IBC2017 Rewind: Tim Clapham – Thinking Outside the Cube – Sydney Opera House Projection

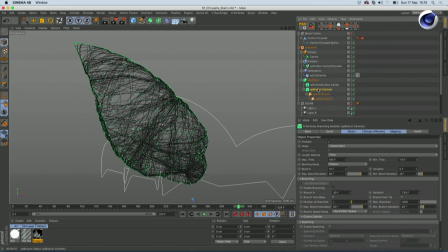(12:14)
And that's actually a cool modifier. It allows you to, it basically spawns the particle. So you get one particle comes out, splits it off, then they split off.
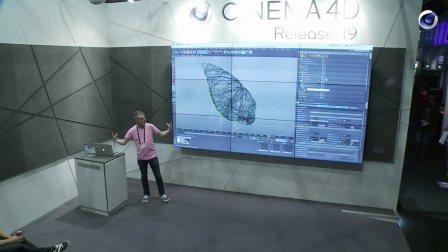(12:22)
If you use it with the trail object, you can create tree structures, or like someone's lungs, or a chrysalis forming. The branch object, it gives you the opportunity how long you want your branches, how often it should branch, the angles, and then you add these sub-branch objects, and each time you add one of those,
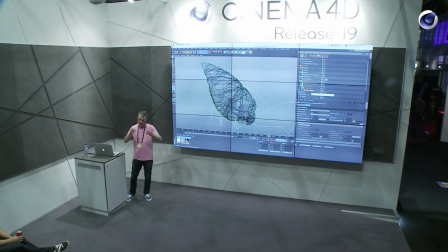(12:42)
it's going to create another set of branches. So you can add a lot of those and quickly bring your computer to its knees, but it creates a really nice result. If we just rewind and press play, you can see what happens, and
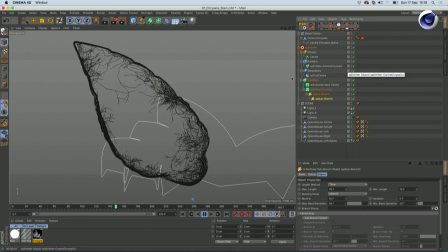(12:58)
if we hide the actual particles as well, you can see we get this really nice organic growth pattern happening. And because it's coming from the edge, it's just slowly just going to enclose the chrysalis.
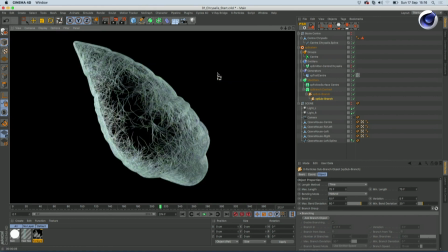(13:13)
And we end up with this kind of result. And you can see it's lovely because it follows the contours of the topology. So you can see the shape of the chrysalis. You get the nice speck on there. And that's how we did it.
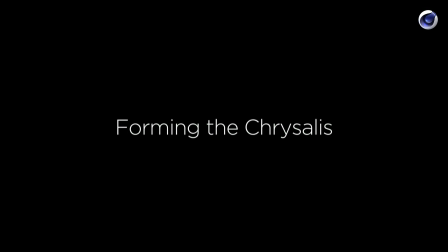(13:30)
So basically what we ended up with was this, like you just saw.
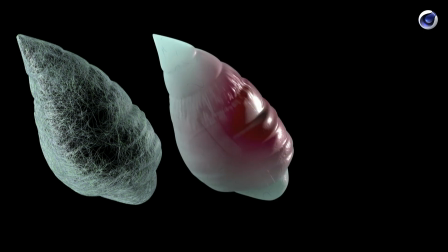(13:36)
The actual chrysalis itself, which is done using like subsurface scattering, a whole bunch of noise shaders.
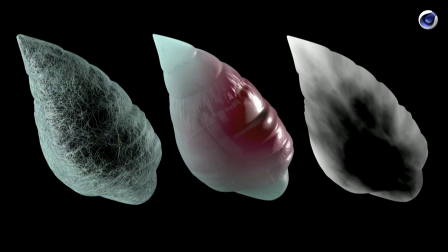(13:44)
And if we then create a matte, which we did, we just projected a gradient onto the chrysalis itself with some turbulent noise.
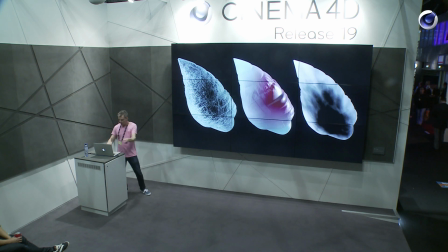(13:53)
Boom, boom, boom. Use that matte with that, and you get this.
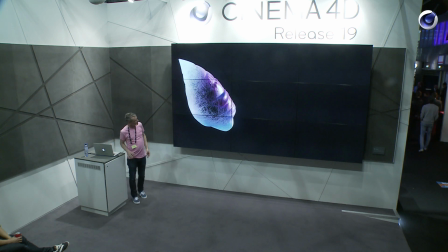(13:58)
It's already starting to feel quite nice. So as it grows, you feel the chrysalis form over the top,
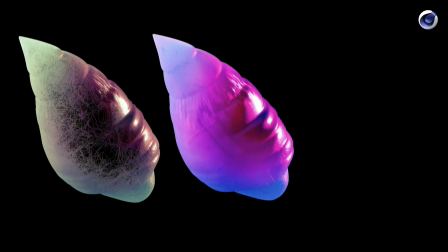(14:03)
and then we're really pushing the saturation in the grade as it forms, and we end up with this glowing kind of chrysalis. And we're doing that for each of the sails of the opera house.
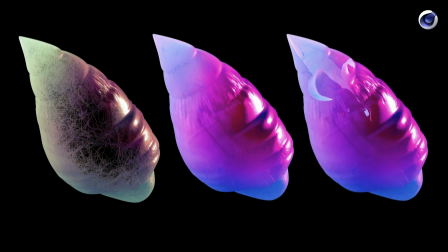(14:14)
Next thing that happens is that chrysalis starts to tear open, and then there's a butterfly that reveals inside.
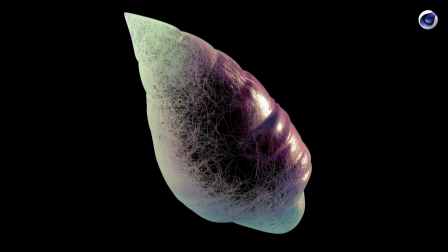(14:22)
And it looks like this.
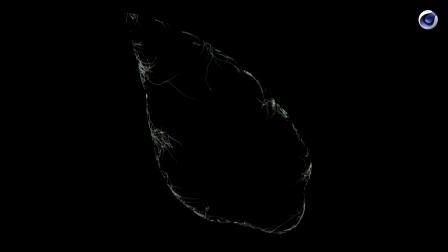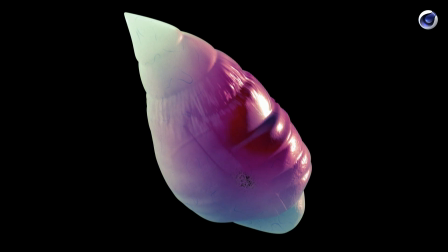(14:31)
And the thing with like the projections, it's a massive screen, you know, it's a massive surface. When you're watching a little computer monitor, it's totally different to working with a 60-foot high or 100-meter high building.
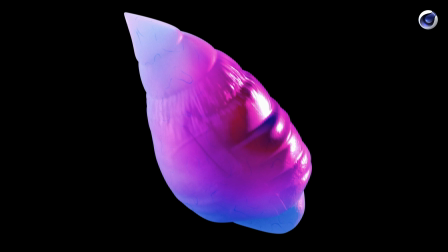(14:46)
Like if you're on the top of a skyscraper and you drop a football, it takes quite a long time before it hits the ground. When you're looking at a little screen this big and you do that, it's like so slow. But if you animate it at the speed that feels right on a screen, it's just too fast on the building.
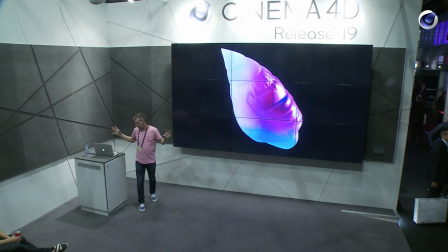(15:01)
So all your animation skills, you have to go and slow down. So everything on this feels, when you watch it out of context, it feels kind of slow, but the pace is right when you're in a huge public environment.
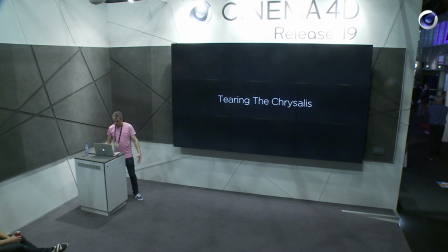(15:15)
So the next thing was tearing the chrysalis.
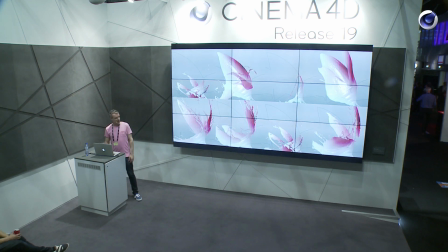(15:20)
Here are some tests that we did to start with.
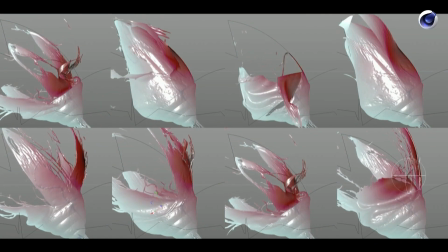(15:25)
So first of all, we were thinking what we do is we do it with cloth. Now, Cinema 4D cloth gives you the option to tear.
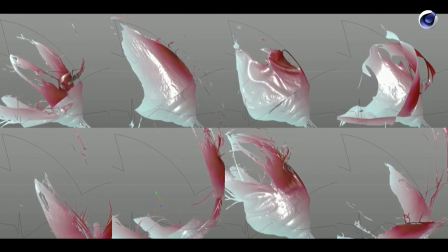(15:32)
Depending on how far it pulls the points apart, at a certain distance, threshold, they'll snap, and the cloth will tear apart.
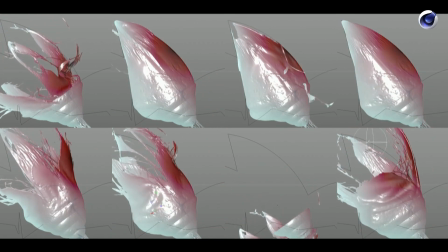(15:39)
And the cool thing is you can actually use vertex maps. You can paint a vertex map where you want it to actually tear.
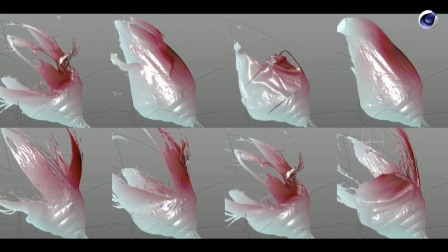(15:45)
And you feel some of them are feeling a bit teary, some are a bit erody.
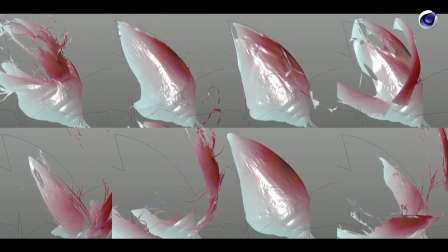(15:51)
None of them were the right thing. And one of the big problems here is that you can see all the pieces are going everywhere.
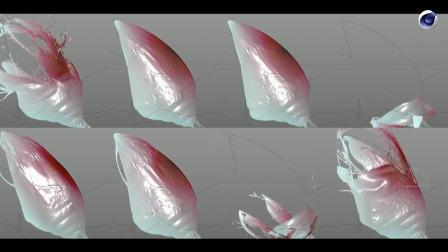(15:57)
If you think of when you peel a banana, all the peel comes off. Well, you can't do that on the Opera House because it will be in the sky.
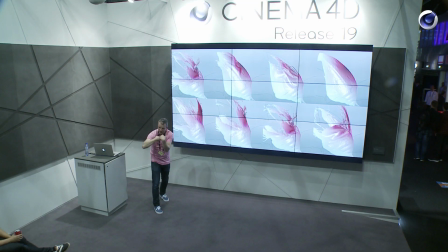(16:05)
So we had to sort of peel it inwards, like a banana peeling inwards.
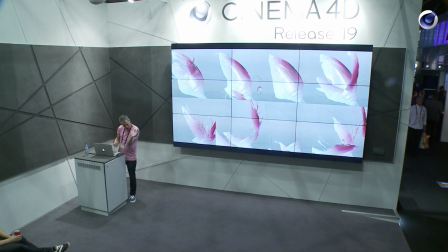(16:10)
If the thing was coming towards us, it's fine, but on the edge, we couldn't do that. So we had to think of another way.
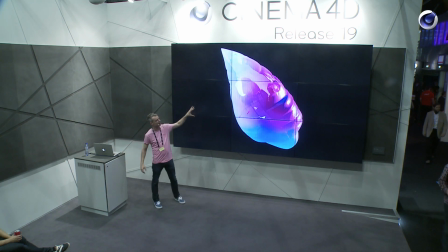(16:16)
So this is kind of where we came to, and we decided to rig it instead. So we had much more control over every single tear.